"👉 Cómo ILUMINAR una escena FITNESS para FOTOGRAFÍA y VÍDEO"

¿Qué tal? En el vídeo de hoy te voy a enseñar el esquema de iluminación y el equipo que utilicé para grabarme este autovídeo.
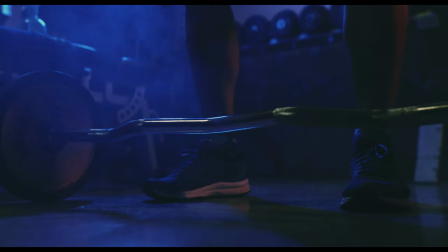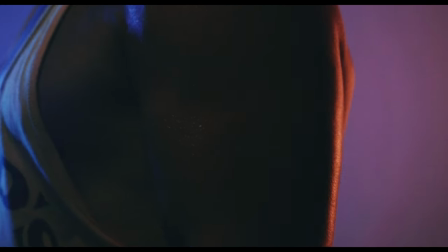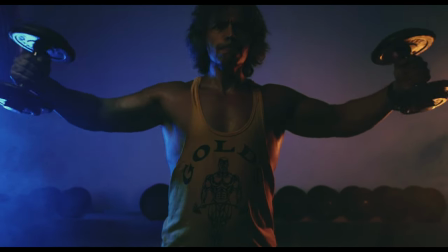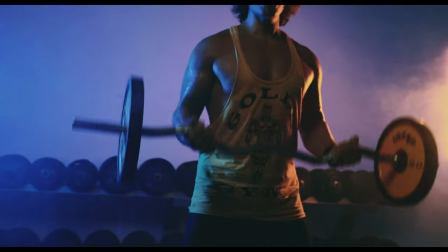Claro, cuando nos hacemos una foto decimos que nos hacemos un autorretrato, ¿no? Pero si te haces un vídeo de ti mismo, ¿qué es? ¿Un autovídeo? Creo que sí. Bueno, lo primero fue llevar todo el equipo al pequeño gimnasio donde grabé el vídeo.
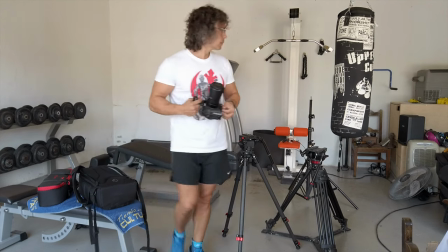[0:46]
La cámara principal es la Canon EOS R6, que es con la que estoy grabando este vídeo, Y también me llevé una DJI Osmo Pocket, que es una cámara pequeñita que utilizo mucho para grabar B-roll y a veces me la llevo también cuando hago viajes o excursiones familiares. La verdad que es la cámara ideal para llevar siempre en el bolsillo. Llevé dos trípodes,
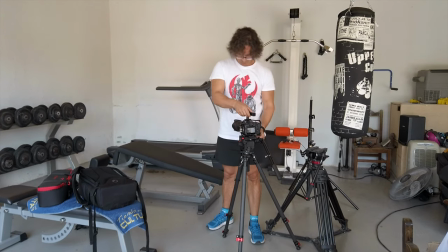[1:07]
uno para poner la R6 mientras grababa y preparaba todo y el otro para poner
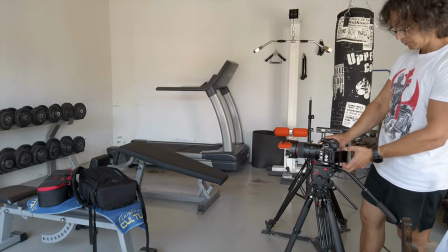[1:13]
la Osmo Pocket cuando estaba utilizando la R6 en el trípode principal.
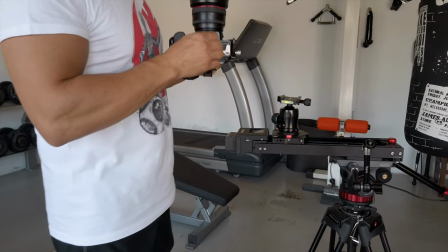[1:18]
Utilicé también un slider que te voy a enseñar ahora en un momentito Pero lo primero que preparé
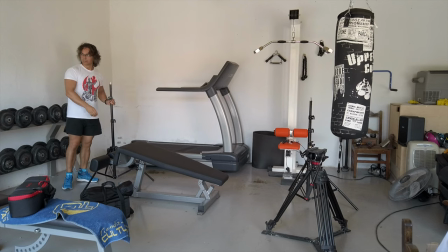[1:24]
fue las luces En cuanto a iluminación me llevé los Godox TL30 Que finalmente no los utilicé,
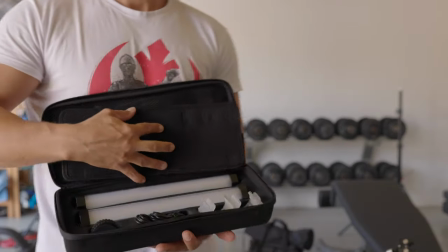[1:30]
son unos tubos de LED más pequeñitos Que me los llevé por si quería poner algún punto de luz aparte Y los TL60 que son los que utilicé,
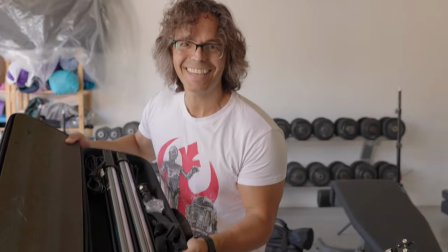[1:37]
que son unos tubos de luz pero son un poco más largos Creo que Godox ha sacado ahora unos TL120 que son más largos todavía Y igual habrían funcionado bien Pero bueno, con los TL60 como vas a ver el resultado es muy bueno.
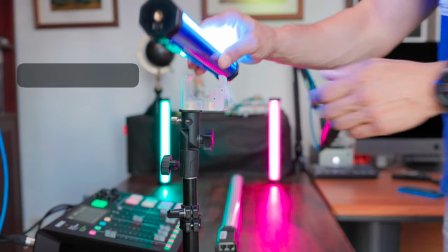[1:49]
Tanto con los TL60 como con los TL30, si yo tengo el pack de dos, te vienen unos soportes que están muy bien para sujetar la luz, para ponerlos en un pie de estudio.
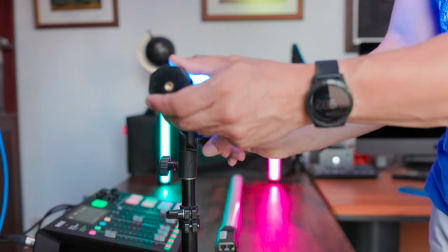[1:58]
El problema que tienen es que si lo pones en el pie de estudio la barra te queda horizontal.
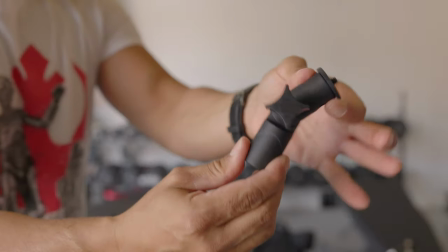[2:02]
Necesitas una rótula para poder poner las barras de forma vertical.
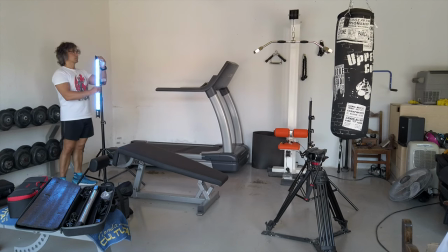[2:07]
Estas rótulas me las compré en Amazon, son súper baratitas y la verdad es que te solucionan el problema porque te permiten poner el tubo en el ángulo que quieras. El esquema de iluminación lo tenía bastante claro, quería que hubiese dos luces detrás para que actuasen como luz de recorte y iluminasen también un poquito lateralmente,
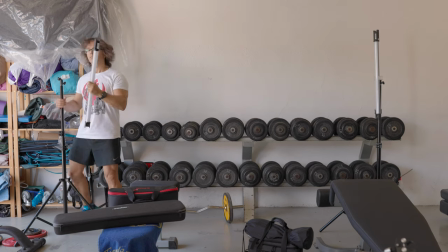[2:24]
porque la luz de recorte funciona muy bien cuando haces fotos de atletas o gente que tiene un poquito de músculo porque ayuda a resaltar los relieves y las formas del cuerpo. Esas dos luces de atrás las tenía bastante claras, pero claro, también quería una luz un poquito de relleno, que no fuese muy potente, porque quería que las luces principales fueran las de recorte, pero quería rellenar un poquito las sombras de delante.
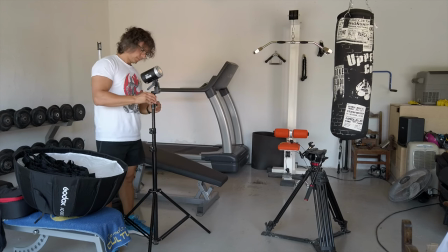[2:48]
Entonces para eso me llevé un Godox ML60B, que es un foco de 60 vatios,
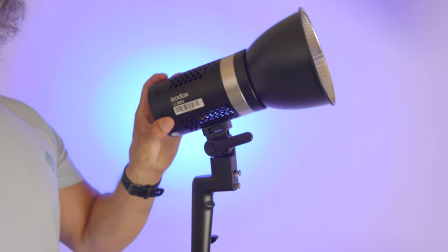[2:55]
está muy bien porque es muy pequeñito, es muy portátil, funciona con batería, solo puedes enchufar a la red. Al ML60B le monté también un softbox de la marca Godox, pero con montura Godox,
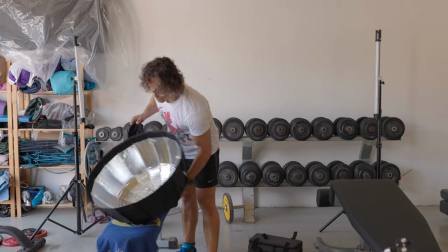[3:05]
que es un poquito más pequeña que la montura Bowens, porque este ML60 tiene una montura específica de Godox.
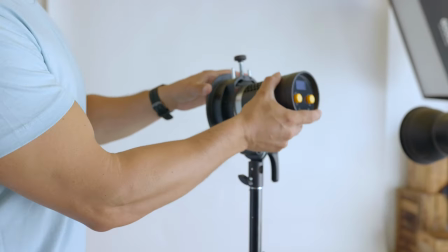[3:11]
Si quieres utilizar modificadores de luz con montura Bowens, necesitarías un adaptador.
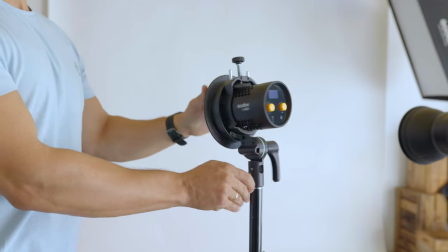[3:16]
Pero bueno, yo como tengo este softbox que es de 65 centímetros, la verdad es que va muy bien, es pequeñito y queda el conjunto bastante compacto.
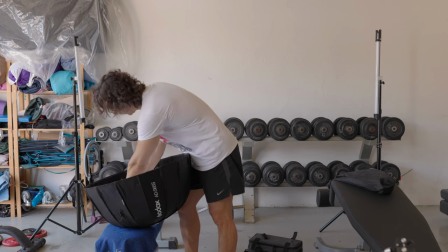[3:24]
Le puse un difusor interno para que la luz, pues bueno, fuese un poquito más nuave porque ya te digo que quería que fuese luz de relleno frontal.
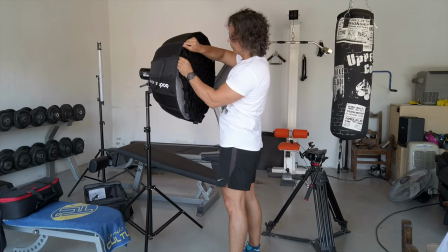[3:31]
Le puse también un grid para evitar que la luz se dispersara, sino para dirigirla específicamente donde yo quería que iluminase.
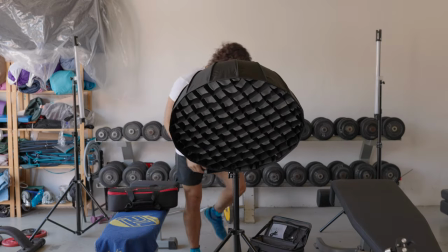[3:40]
Y luego lo puse alto a la derecha y apuntando hacia abajo. Como te digo, este foco funciona con baterías enchufado a la red. Como normalmente le tengo en el estudio, que es esa luz de contra que está por ahí arriba, es esta luz de aquí de recorte.
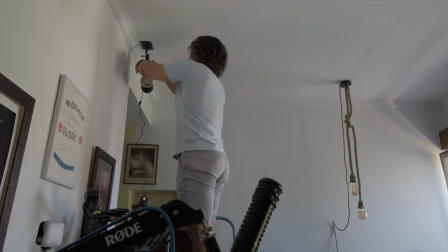[3:54]
Pues el cable le dejé aquí y me llevé las baterías.
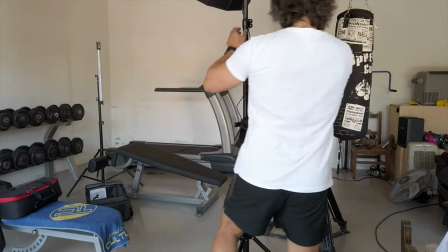[3:57]
Viene con este Godox también, que está muy bien, un velcro que puedes poner en el pie para sujetar el adaptador de corriente, pero también puedes colocar el adaptador de baterías, que es lo que hice. Y de esta manera, pues tienes todo el conjunto en el pie.
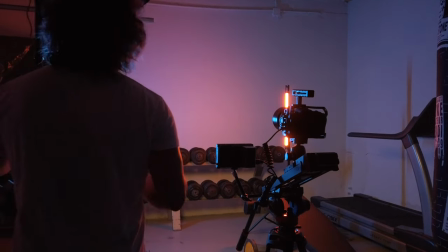[4:09]
Y si coges el pie y lo quieres mover, no tienes cables rondando, sino que lo tienes todo a mano. Una vez que tenía colocadas las dos luces de contra y el Godox delante, Pues lo siguiente que hice fue montar el slider en el trípode Y
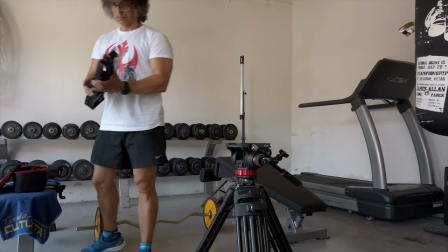[4:22]
buscar el encuadre que quería El slider lo monté en la cabeza de trípode ¿Por qué?
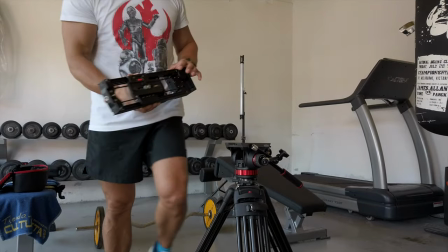[4:27]
Porque quería que tuviese una inclinación Quería hacer un plano que fuese de revelación Bueno, no de revelación,
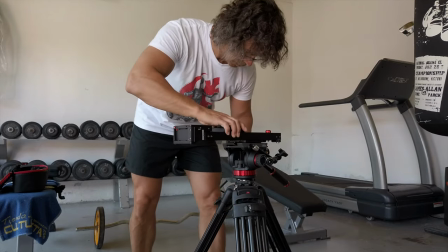[4:32]
sino que fuese de abajo arriba Que fuese mostrando, pues eso, como si fuese un poquito una grúa
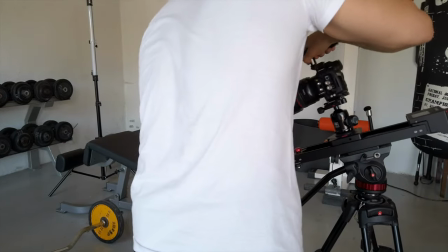[4:40]
Entonces, por eso monté el slider en la cabeza del trípode Para poder inclinarlo y que tuviese un soporte fuerte Monté una cabeza de bola en
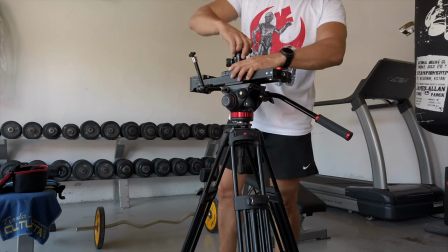[4:47]
el slider porque si monto otra cabeza de vídeo encima del slider pues ya el peso iba a ser excesivo entonces una cabeza de bola pesa menos, atornille la Canon EOS R6 y lo incliné un poquito pues para hacer ese plano revelación que te digo el slider es de iFootage y la
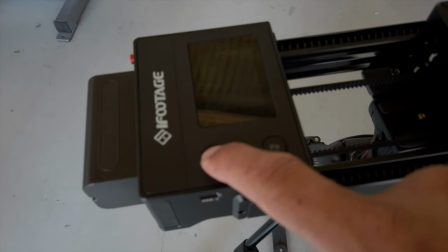[5:03]
verdad que es muy sencillo funciona con baterías y es súper fácil de usar
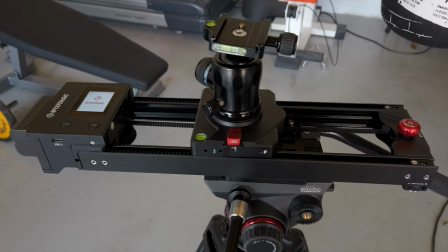[5:07]
una vez que lo enciendes además normalmente se calibra el solo puedes montar la cámara
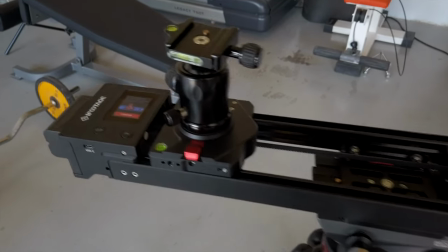[5:12]
encima y también hacer un ajuste de motores automático para que coja la fuerza como cuando haces la calibración automática en un gimbal y luego tiene una opción de seleccionar el punto de inicio y el punto final que tú quieras seleccionar pero sin necesidad de aplicación y sin necesidad de mando sino que en
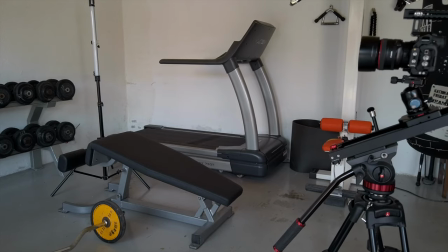[5:29]
el propio slider y a mano seleccionas cuál es el punto A y cuál es el punto B incluso puedes hacer algo de paneo y ya te digo que es un slider bueno yo estoy encantado con él,
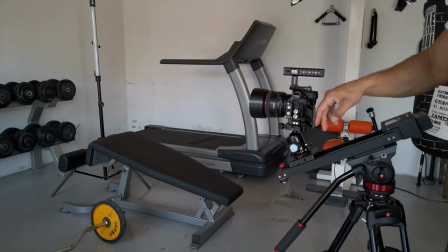[5:38]
es facilísimo de usar con baterías Y como ves tiene la fuerza suficiente como para mover la Canon EOS R6 con el 50,
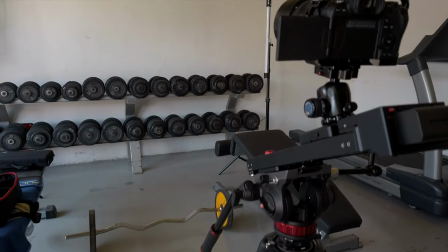[5:45]
con el 35 y con el 100 milímetros también que lo utilicé con un ángulo que es de más de 45 grados Como te digo una vez que tenía el encuadre pues hice unas pruebas, le di al play al slider Como no me veía muy bien con la pantalla de la R6 lo que hice fue montar un monitor con un
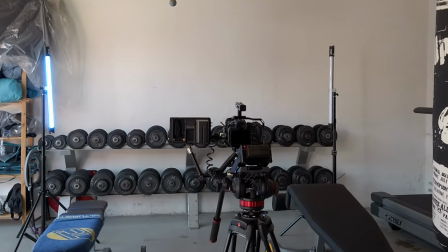[6:01]
brazo mágico de estos Lo monté en el trípode y entonces así ya podía verme yo a cierta distancia como iba quedando el encuadre porque la primera vez tenía la cámara muy cerca entonces cuando la cámara estaba arriba del todo del slider me cortaba la cabeza,
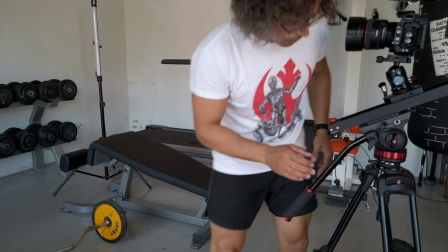[6:13]
no se veía del todo así que tuve que echar todo el conjunto un poquito para atrás y ya con esa parte solucionada pues apagué todas las luces para dejar el gimnasio a
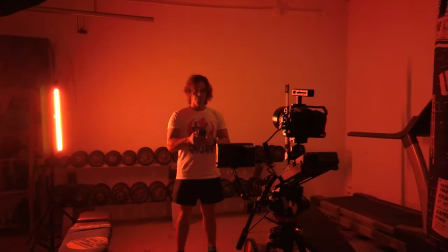[6:21]
oscuras y empecé a jugar con la aplicación de Godox y a encender las luces primero ajusté los TL60,
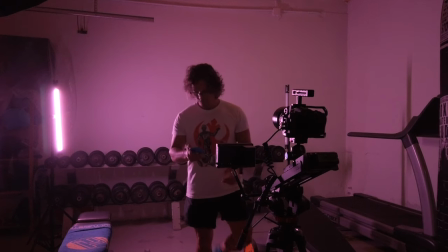[6:28]
el color y la intensidad lógicamente el color quería que fueran colores complementarios quería que por un lado hubiese un azul un poquito pues como el Tila-Norange, pero bueno, sí, eso,
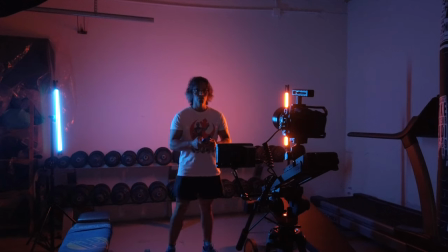[6:39]
azul y azul y naranja es como lo dejé jugué un poquito con la intensidad porque me daba la sensación de que el naranja era como más fuerte,
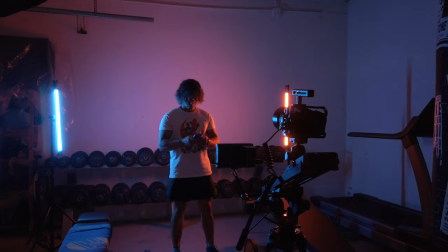[6:48]
más intenso que el azul, pero bueno como podía ver en el monitor lo que estaba haciendo y con la aplicación de Godox iba manejando los focos,
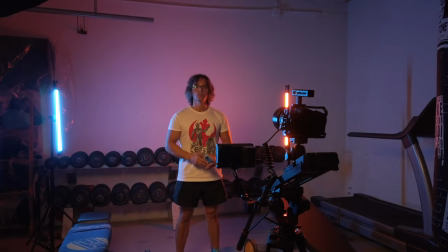[6:56]
la verdad que bueno, es un ratito que está muy bien porque juegas y hasta que dejas todo a tu gusto,
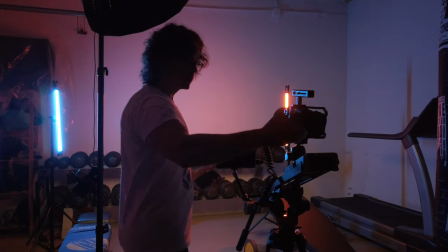[7:01]
luego el ML60 lo tuve que mover un poquito, me lo puse un poquito más cerca y también la intensidad la puse bajísima, no sé si está un 1 o un 2% no recuerdo muy bien,
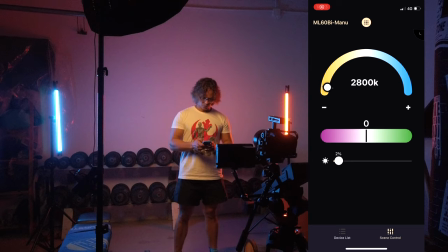[7:09]
pero te voy a poner ahora en la pantalla, estarás viendo la potencia a la que puse el ML60 porque lo grabé mientras estaba ajustando.
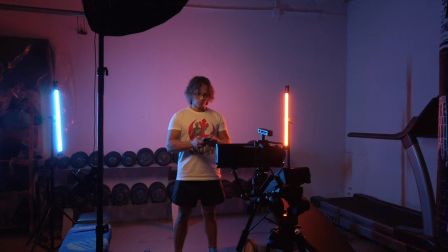[7:17]
Como te digo, el ML60 lo puse a un lateral alto y apuntando para abajo, ¿para qué? Para que me iluminase un poquito, o sea, para que hiciese un poquito de luz de relleno, pero también dejase sombras en el otro lado, para darle una luz un poquito más dramática y que ayudase también a resaltar esos relieves y esas formas del cuerpo.
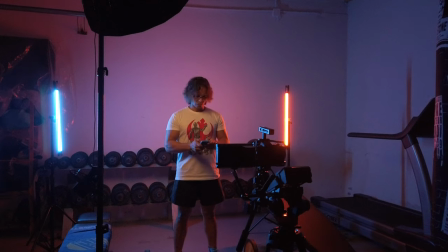[7:34]
Con la iluminación lista y el encuadre hice un primer vídeo de prueba para ver qué tal, si estaba todo bien,
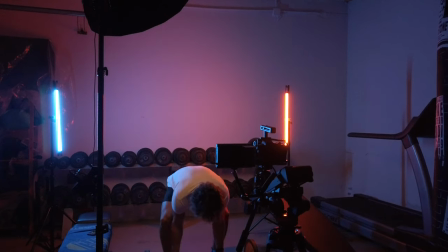[7:41]
si enfocaba bien o no, porque claro, ahí estaba confiando en el autoenfoque de la Canon EOS R6 y bueno,
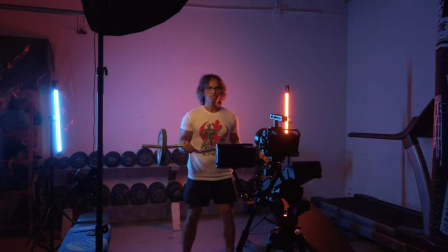[7:47]
que estaba muy oscuro con el 35mm y con el 50mm, ningún problema. Con el 100mm 28EF macro de la serie L, que es el que tengo, la verdad que ahí sí que había veces que se perdía un poquito.
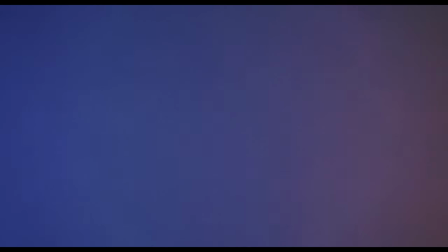[7:59]
Tenía que agacharme y enseñar la cara al objetivo para que me cogiese bien el foco, pero luego al ponerme de pie, bueno, había veces, con el 100mm, ya te digo, le costaba un poco más. Es verdad que estaba muy oscuro y el humo tampoco ayuda al autoenfoque.
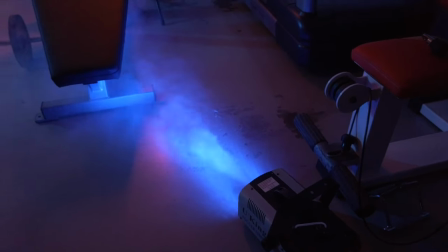[8:13]
Y hablando de humo, como ves, también utilicé una máquina de humo para crear ambiente, para crear atmósfera.